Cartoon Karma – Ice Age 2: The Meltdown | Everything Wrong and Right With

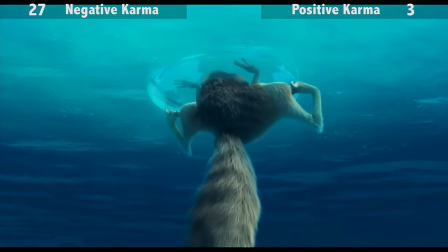Last time, it was to bury the acorn. Here, it's to get it back, locked in a Wile E. Coyote system.
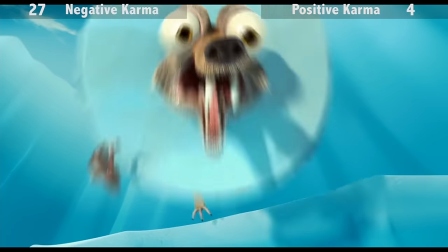Glorious stuff. Sometimes I can offer insight on these segments, and sometimes there's no insight to offer.
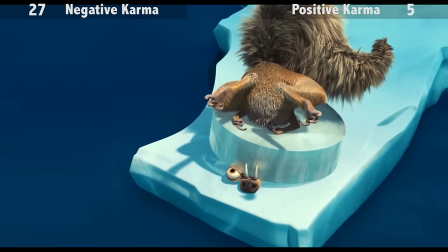Don't question it. Just love it. This is the visually roughest Ice Age film.
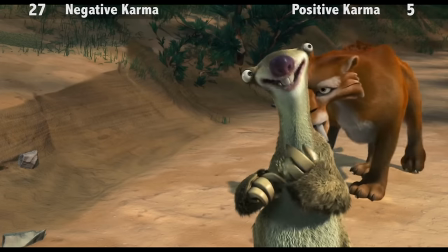It's dated enough that the fur fakery, among other things, shows, and the designs are too visually sanitised.
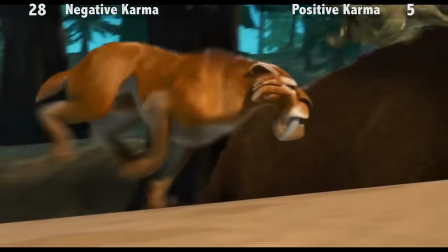It's a meta joke how Diego is stripped of any ability to be savage. Fits for a largely useless character.
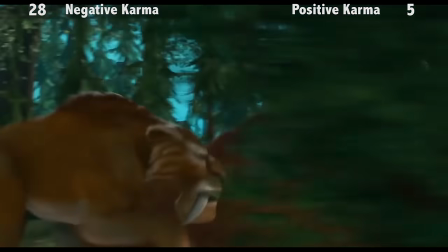At least Sid's still the comic relief. Diego struggles to keep pace with Manny now.
I need to be alone for a while.
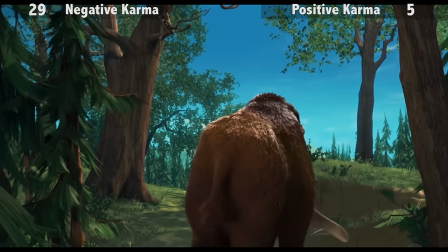You go on ahead. I'll catch up.
That won't be hard, given one's a slot and the other has Parkinson's disease.
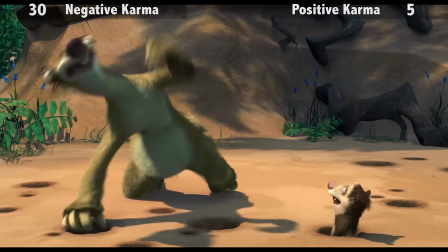Um, filmmakers, we came to watch a film. Not to get an advert for the whack-a-mole out in the lobby.
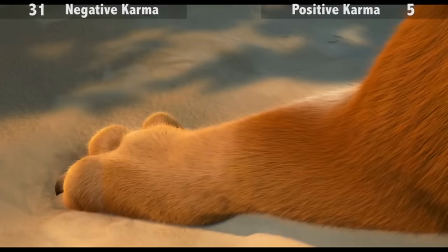Them getting tangled doesn't even make sense. Even in a cartoon, actions should seem physically tangible within their own rules, but this tries to pull a fast one.
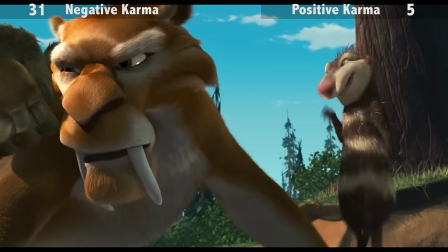I'm legitimately disgusted, folks. What's more, how are they stuck? Fuck.
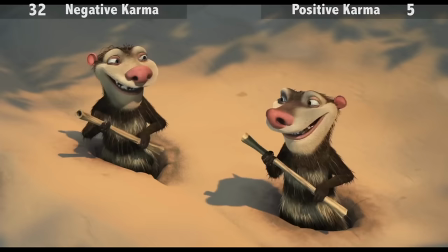The way they're struggling, you'd think their limbs were tied together, but they're not. They could easily wiggle apart with one motion here.
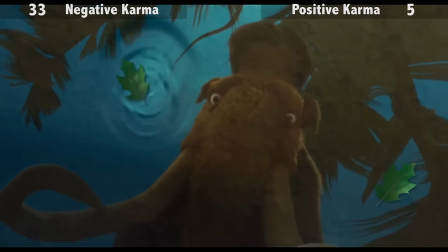That's an oak leaf, falling in a coniferous forest. You don't need to know those terms to tell the leaf doesn't fit with the trees around it. Any reason Manny's reflection isn't distorted by the ripple? I'm all ears.
Possum, possum, possum.
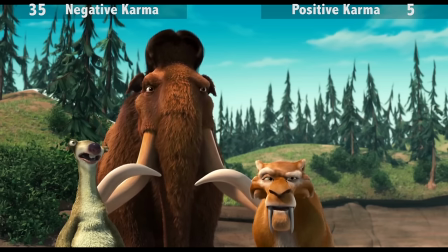No two ways about it. The whole mammoth-thinks-she-s-a-possum angle is pretty insipid, even aside from how obvious the resulting story beats are.
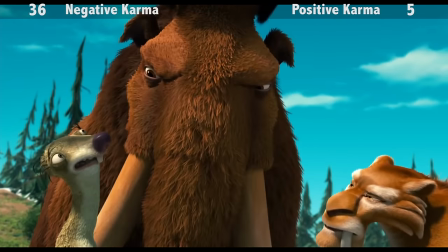Blue Sky reused this, making it to save the species plotline later in Rio. In both cases, the female has the personality of a doormat.
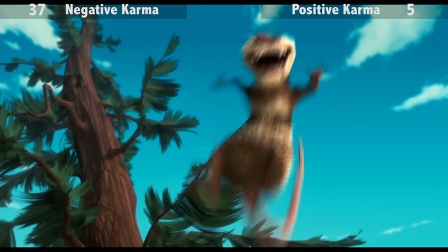It's perfectly normal for isolated action frames to look off, given the speed, but removing a face from an established model, that's freaky stuff there.
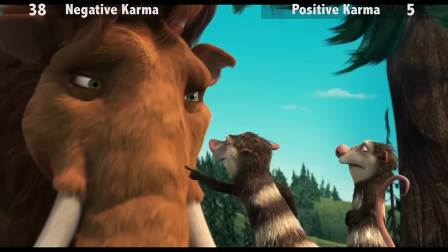Thus far, we've only heard Ellie's name when she talked privately to the possums. Guess Maddie must be an eavesdropper, folks.
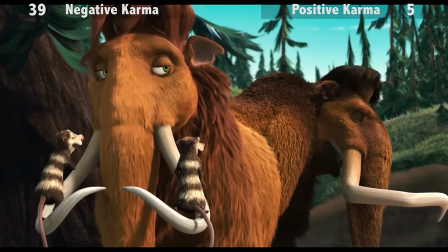I'm not fat. It's this fur that makes me look big. It's poofy.
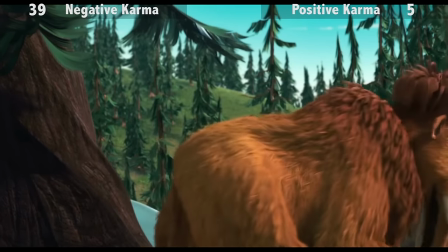That's an exact quote from last time. It's done slow here, so it's not as funny.
You, ma'am, you look like a big fat hairy beast!
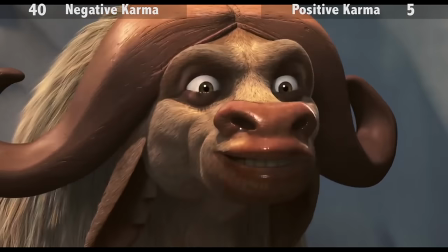How'd you like to lose a ton or two, eh? Would I ever!
Well, she's off to a start, shedding your ears between shots.
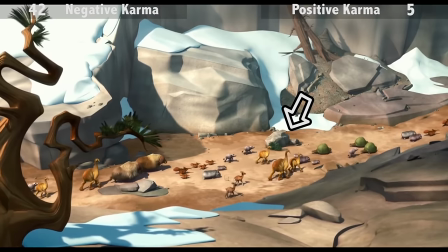The twigs she poorly hides herself with couldn't be seen overhead earlier. Gee, isn't it a coincidence they owe you a footprint when the plot calls for it?
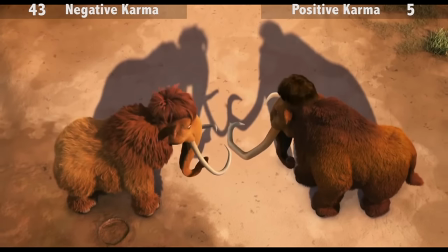While we're at discrepancies, Manny moves away enough between shots so their shadows don't overlap by their tusks.
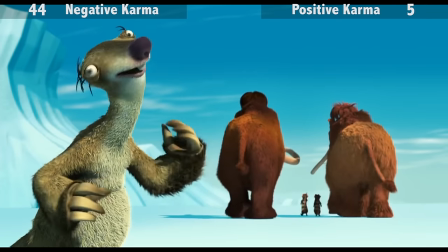The reverse happens too. The ice the group walks over is solid here, yet it's thin and transparent later.
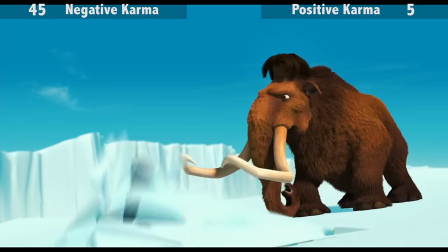Given the filmbreakers don't even try to play around with nature as an antagonist, we're left with these two as the only peril, they have cool designs, but no personality.
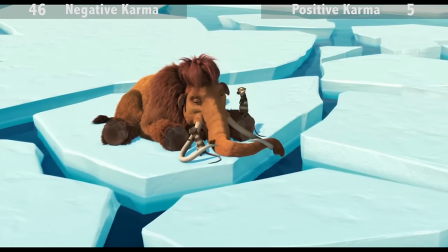As such, they're never tangibly present as a threat.
You're gonna have to face your fear sooner or later.
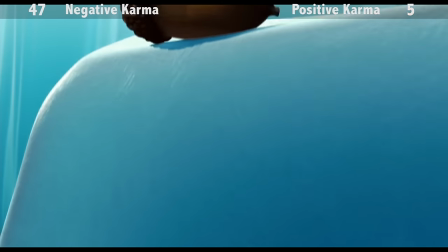Well, as soon as the plot calls for it anyway. At least a flimsy plot like this one. Next to the first film's opening, this is perhaps the most signature Scrat moment.
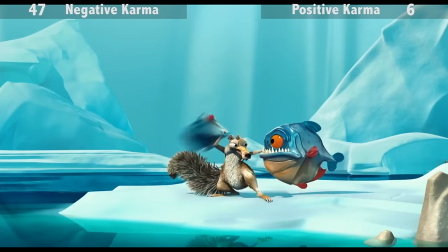We're talking top-notch, makes it trailer quality, folks. The piranha that swallowed the acorn was knocked to the right, yet the one Scrat retrieves it from is on the opposite side.
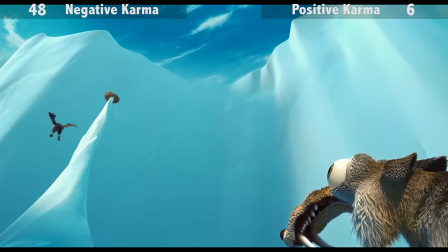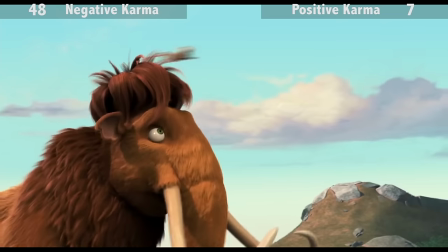Oh, Scrat. Ellie was much closer to Crash. No way did Eddie get there first.
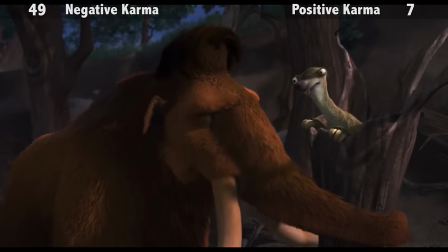So, what's holding you back? My family. You can have that again, you know. No, Sid, I can't.
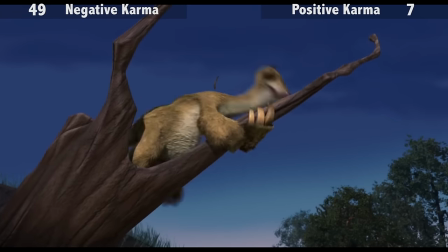It doesn't rise above sitcom death, but Manny's dilemma with his past is poignant. I don't have to make you wish they tackled it properly, but you take what you get.
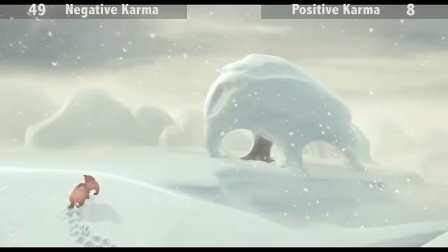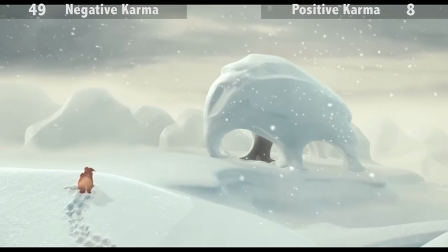No Strains Attached, John Parwell's score really works.
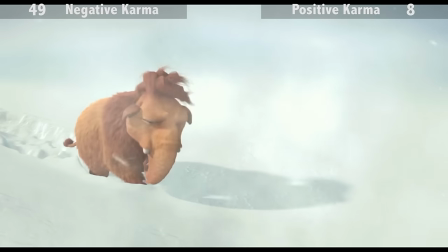It's absolutely from the Hans Zimmer school of film music, but it's the only thing that succeeds at the heavy lifting during action and especially emotional scenes.
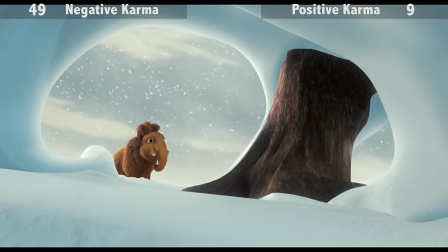The snow-covered tree is supposed to look like a mammoth, and Ellie's crust when she realises it isn't, but it's composited poorly enough that the odds of you catching that are slim.
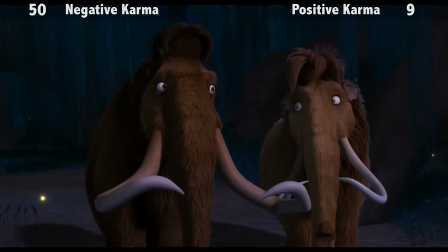Because as far as mammoths go, you're, uh, you know...
Manny had a mate before.
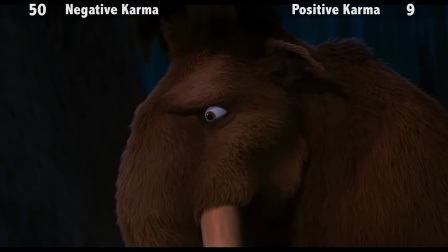He should not be experiencing first female encounter awkwardness.